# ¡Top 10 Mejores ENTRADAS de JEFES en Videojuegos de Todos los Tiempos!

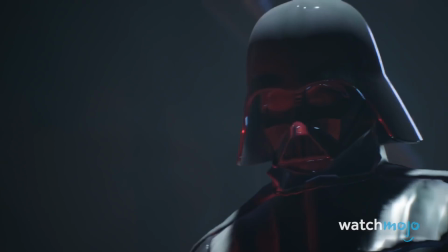8:23 Darth Vader es quizás el villano más duradero del cine,
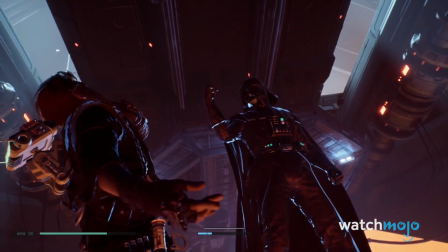8:26 y en Star Wars Jedi Fallen Order de 2019 tiene una entrada dramática bien merecida por este ícono.
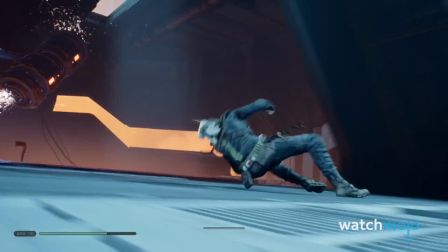8:33 Todos los detalles están a la vista, desde las fuertes pisadas y la laboriosa respiración que anuncian su llegada,
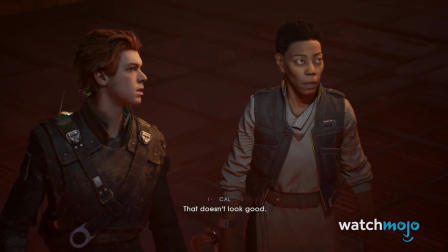8:39 hasta la horrorizada expresión en el rostro de la inquisidora Trilla cuando se da cuenta de su inminente destino.
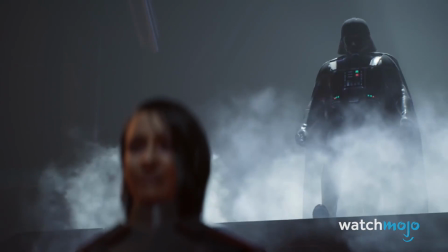8:49 Los ángulos bajos de la cámara enfatizan su amenaza, y su diálogo es sencillo y eficiente.
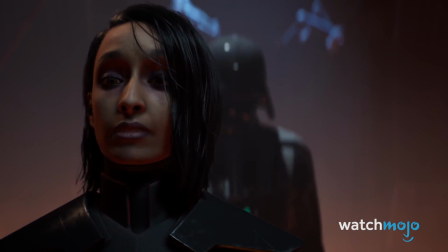8:54 Sin embargo, es la brutal facilidad con la que despacha a Seer y el asesinato casual de Trilla lo que nos recuerda que no solo es un villano de ficción,
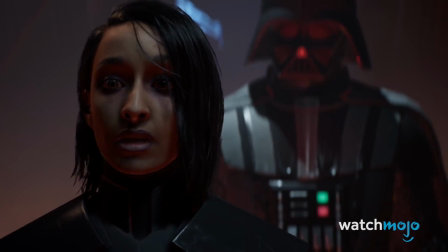9:02 sino la máxima fuerza del mal en la galaxia.
Avengers.
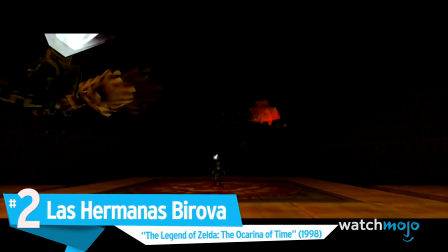9:11 Número 2. Las hermanas Virova, The Legend of Zelda, The Ocarina of Time.
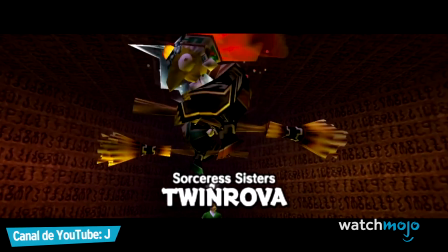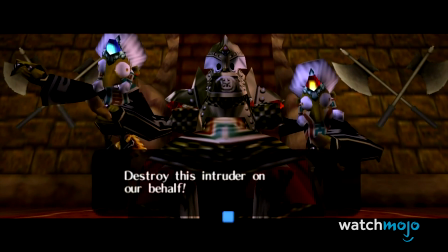9:24 Otra brillante entrada de Nintendo aquí, que demuestra una vez más que son los simples detalles los que cuentan.
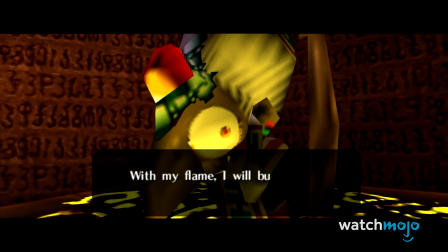9:29 En este caso, tanto el sonido como las imágenes son las que importan,
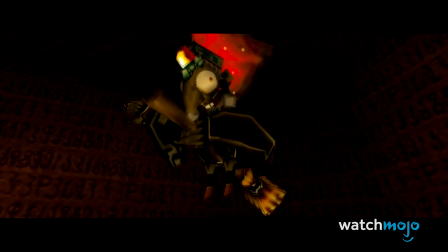9:33 y el horrible cacareo que anuncia la aparición de las brujas gemelas Koume y Kotake es la garantía de algo escalofriante.
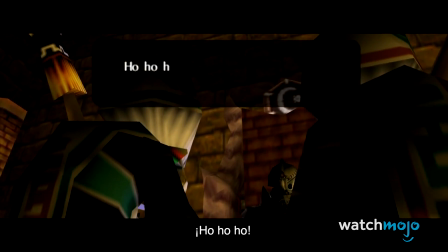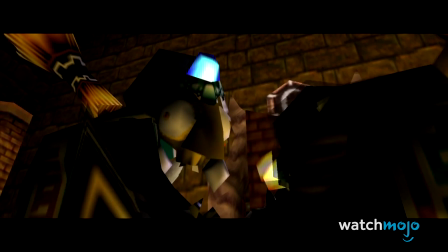9:47 ¡Ja!
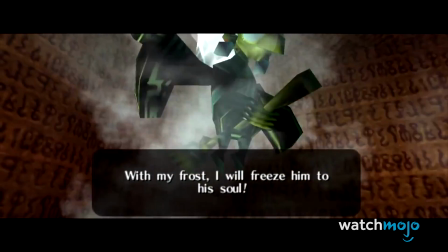9:52 Se pone mejor con una secuencia perfectamente coreografiada que está ambientada en fuego y hielo.
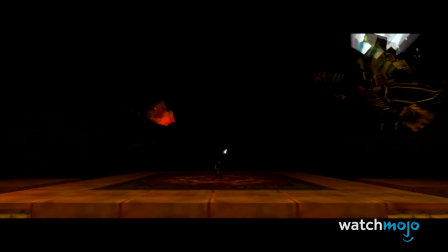9:57 Ese momento final en el que las brujas vuelan sobre Link y él las mira con asombro,
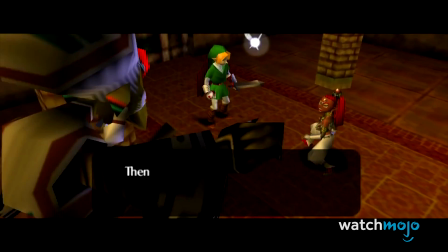10:02 resalta tanto su ingenuidad como su estatura, y hace que esta secuencia sea una muy digna.
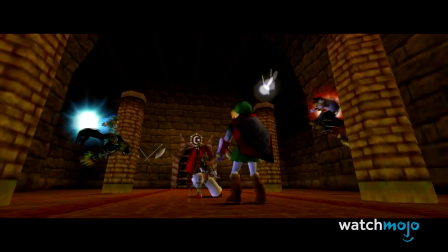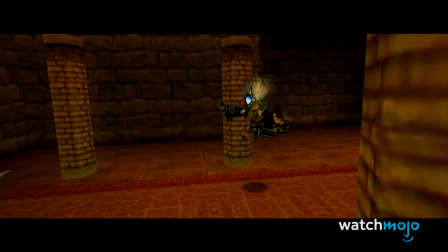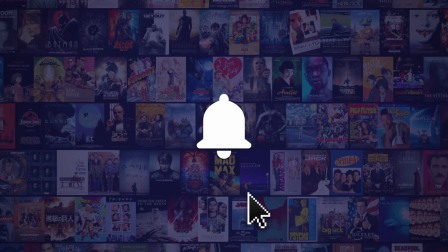10:17 Antes de continuar, asegúrate de suscribirte a nuestro canal y activar las notificaciones para más videos.
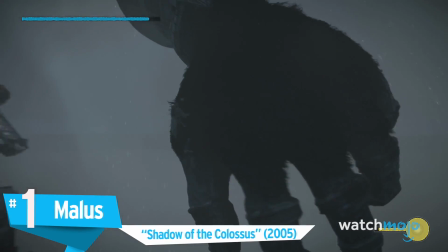10:24 Número 1. Malus, Shadow of the Colossus.
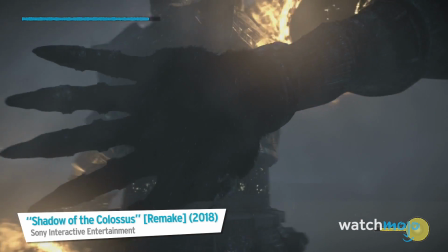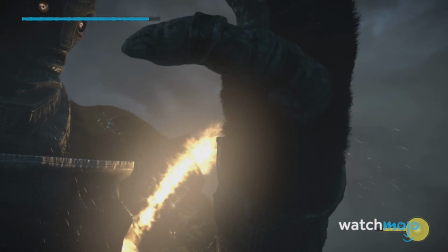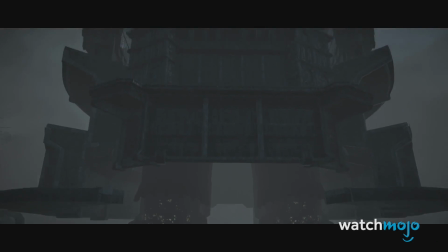10:38 Para un juego que trata sobre las batallas entre jefes, esperarías que Shadow of the Colossus ofreciera lo mejor.
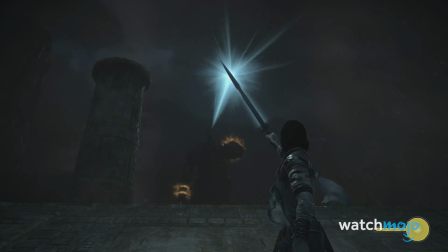10:44 Y definitivamente no te decepciona. Elegir el mejor es la parte difícil, pero nos decidimos por Malus, el jefe final del juego.
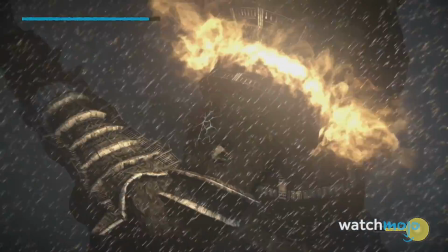10:52 Lo que es inteligente en su introducción es su sutileza.
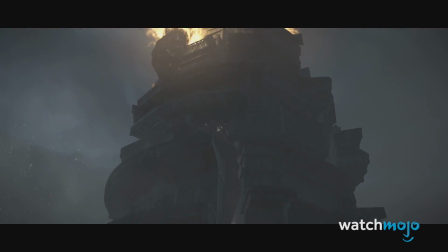10:55 Con su lento paneo en un gran edificio, mientras una tormenta se desata en el fondo, y con dos antorchas en llamas proporcionando la iluminación minimalista.
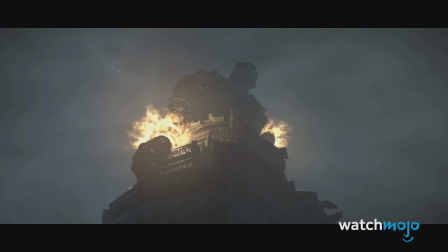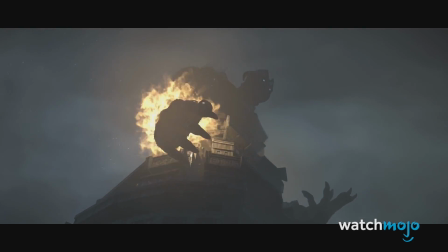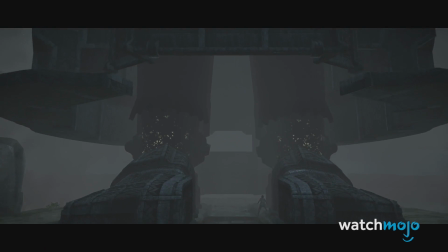11:14 Solo cuando la cámara continúa hacia arriba, el jugador se da cuenta de que el edificio es Malus, mientras dos poderosas manos se desenroscan y sus ojos arden en la oscuridad.
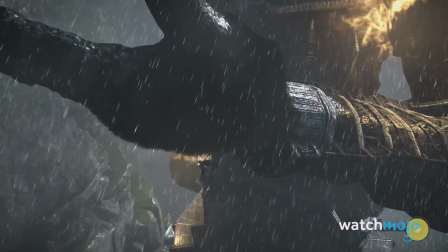11:23 Es el clásico caso de esconderse a plena vista, y prepara el escenario para un enfrentamiento impresionante, haciendo de Malus nuestra mejor selección del día de hoy.
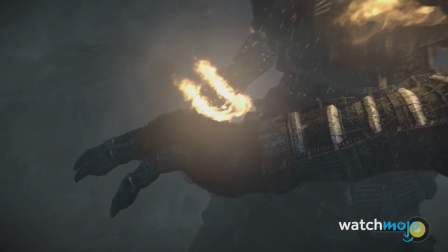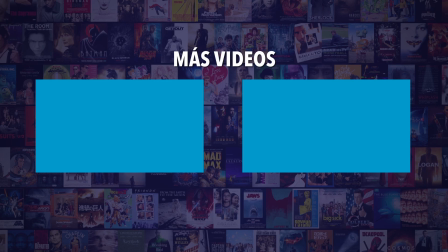11:39 ¿Estás de acuerdo con nuestra selección? Echa un vistazo a estos otros videos de WatchMojo Español y asegúrate de suscribirte y activar las notificaciones para más videos.